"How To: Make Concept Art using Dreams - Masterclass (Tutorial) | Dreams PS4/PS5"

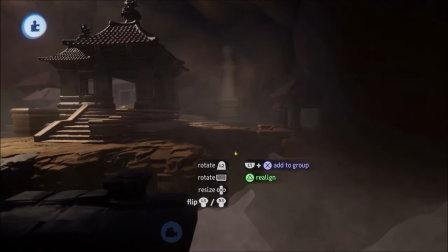13:06 Here's a bit of real-time footage of the final asset and how I laid it out.
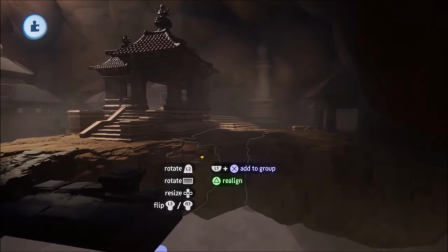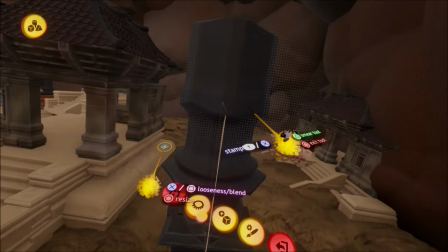13:21 I then also decided to make one more complex pillar slash statue,
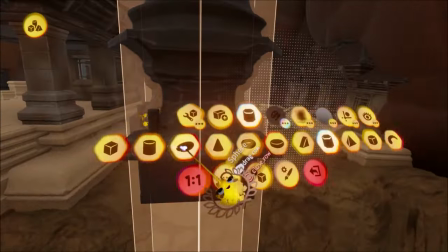13:26 and here you can really see how powerful and awesome the kaleidoscope is.
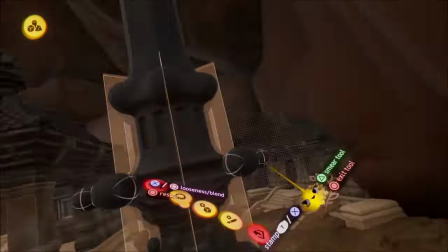13:32 Definitely play around with that when doing architecture for some really cool shapes.
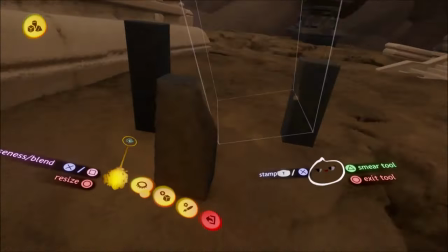13:41 Lastly, I created some stone formations that I thought could very much be graves.
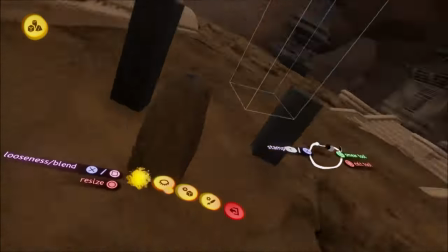13:47 In the composition part, I also created almost a graveyard kind of place with them.
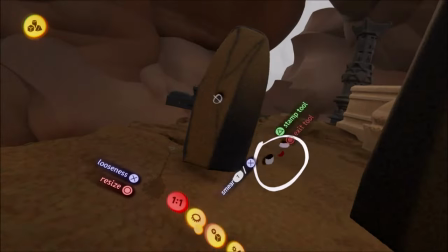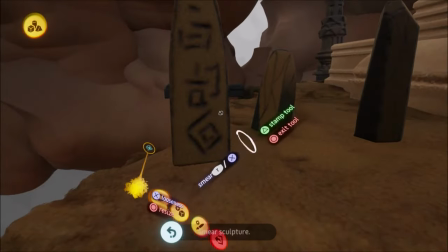13:58 And I also carved in some glyphs in there.
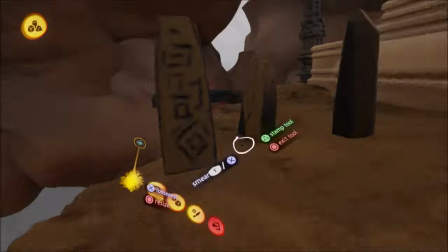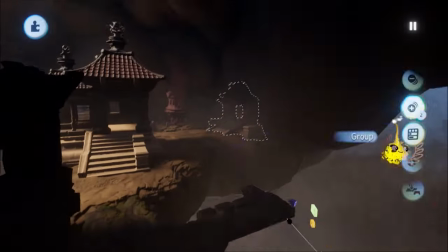14:11 Now that we have our polished assets, it's time to start placing them and really finally create the scene with them.
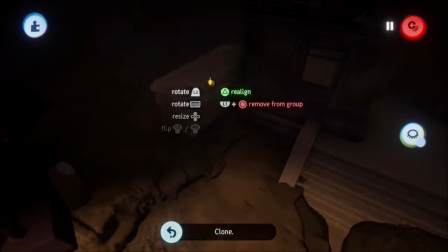14:19 This process is a lot of experimenting, switching back to the camera to see how it looks,
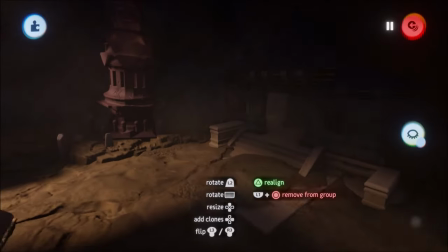14:25 and during this process I also still adjust finishes and color a little bit.
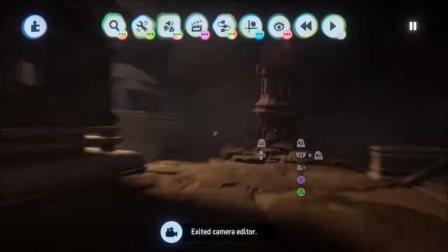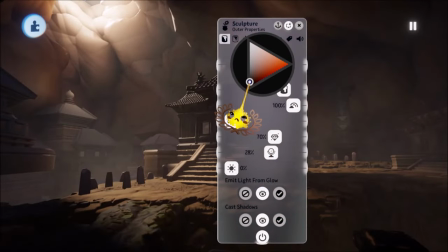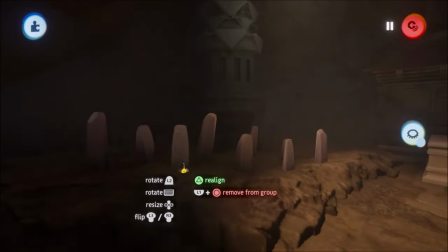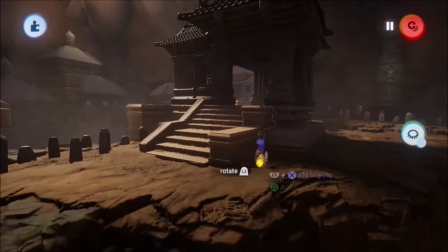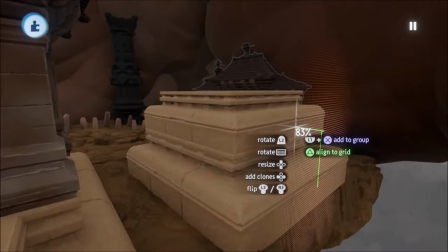14:52 You can then also see how I use the created assets to combine them for variation in the man-made structures and houses.
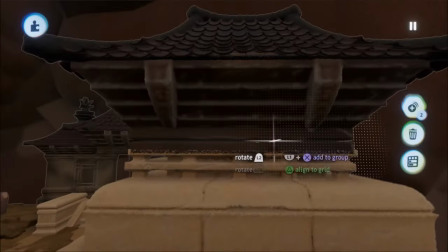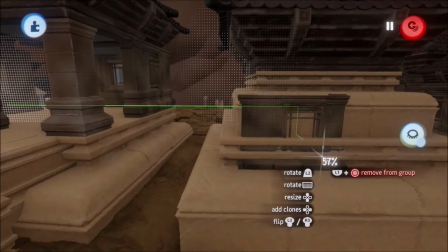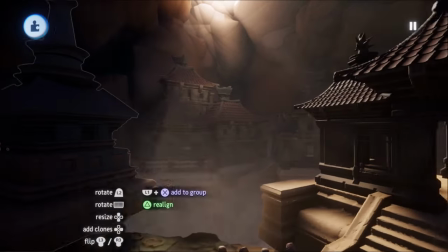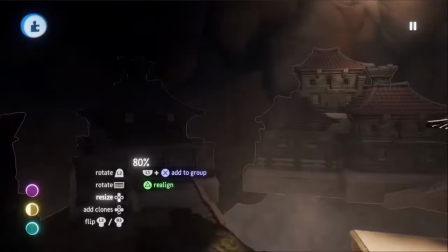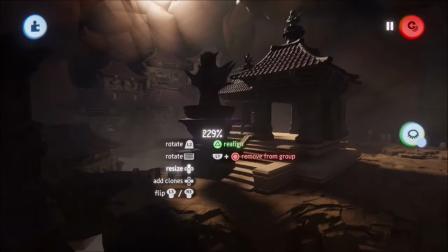15:23 One of the coolest ideas I had for this, I think, is to scale two of the statues quite big up in the background.
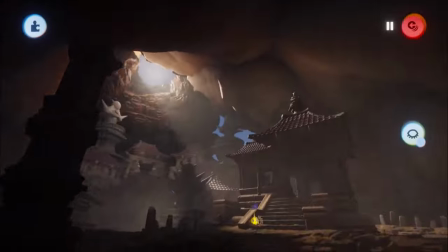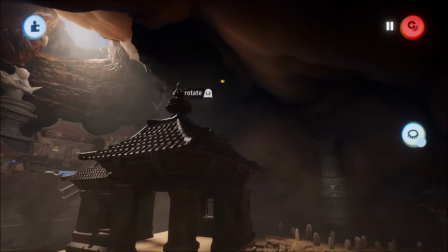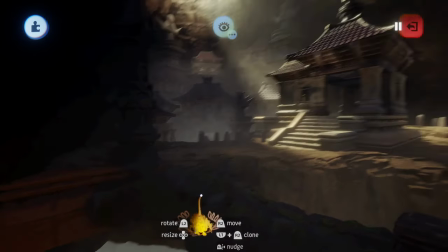15:45 Here's also a quick look at how this process looks in real time.
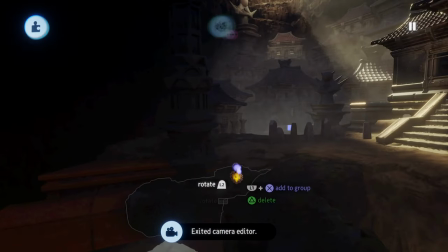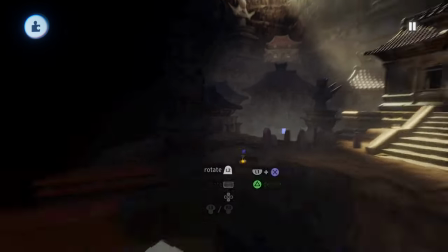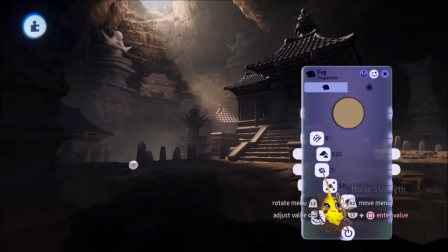16:07 With the atmosphere and lighting, we can completely change the looks of a scene.
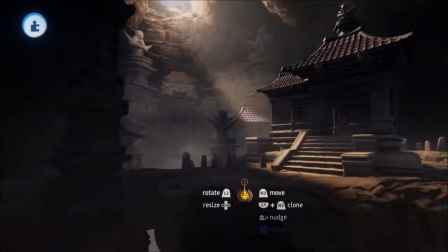16:12 And it's also one of the most fun things to do for me personally. Here you can see me set up some fog for the distance of the scene.
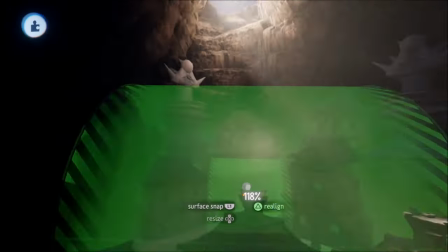16:21 This really helps to create some depth and also again supports our focus point.
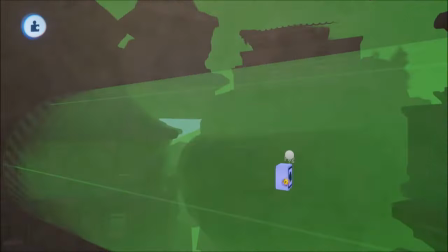16:27 In general, the fog of war, how we call it, is also an indicator for the end of a level,
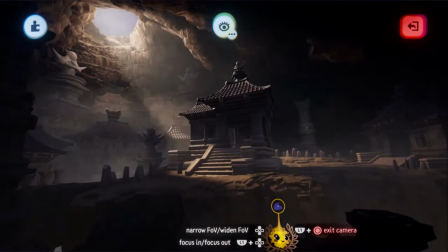16:33 and it helps a lot for levels in Dreams especially as well.
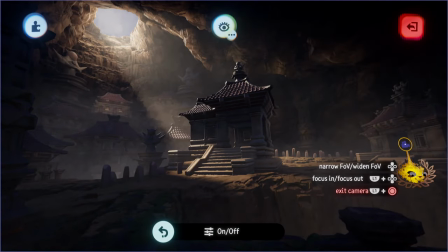16:38 I'm now also giving you a quick look at the spotlights that I used.
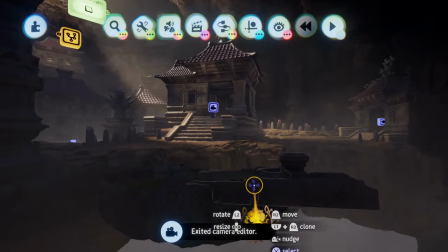16:42 I have one microchip for all the spotlights supporting the temple and foreground area,
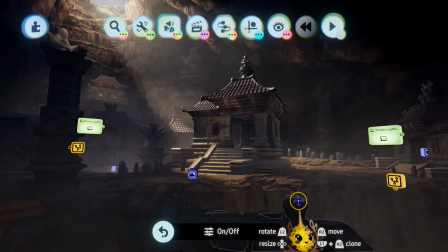16:48 and here I built on the images option a lot to create and support the texture
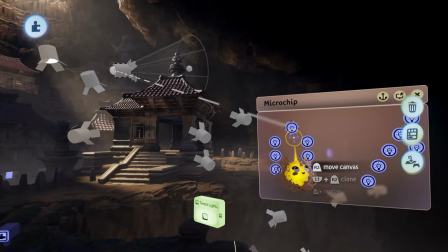16:55 further and just light up specific areas a bit more that would otherwise be too dark.
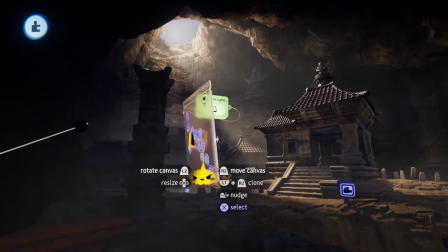17:04 In the other microchip, I have all the spotlights for my main light source and the bounce lighting that results out of that.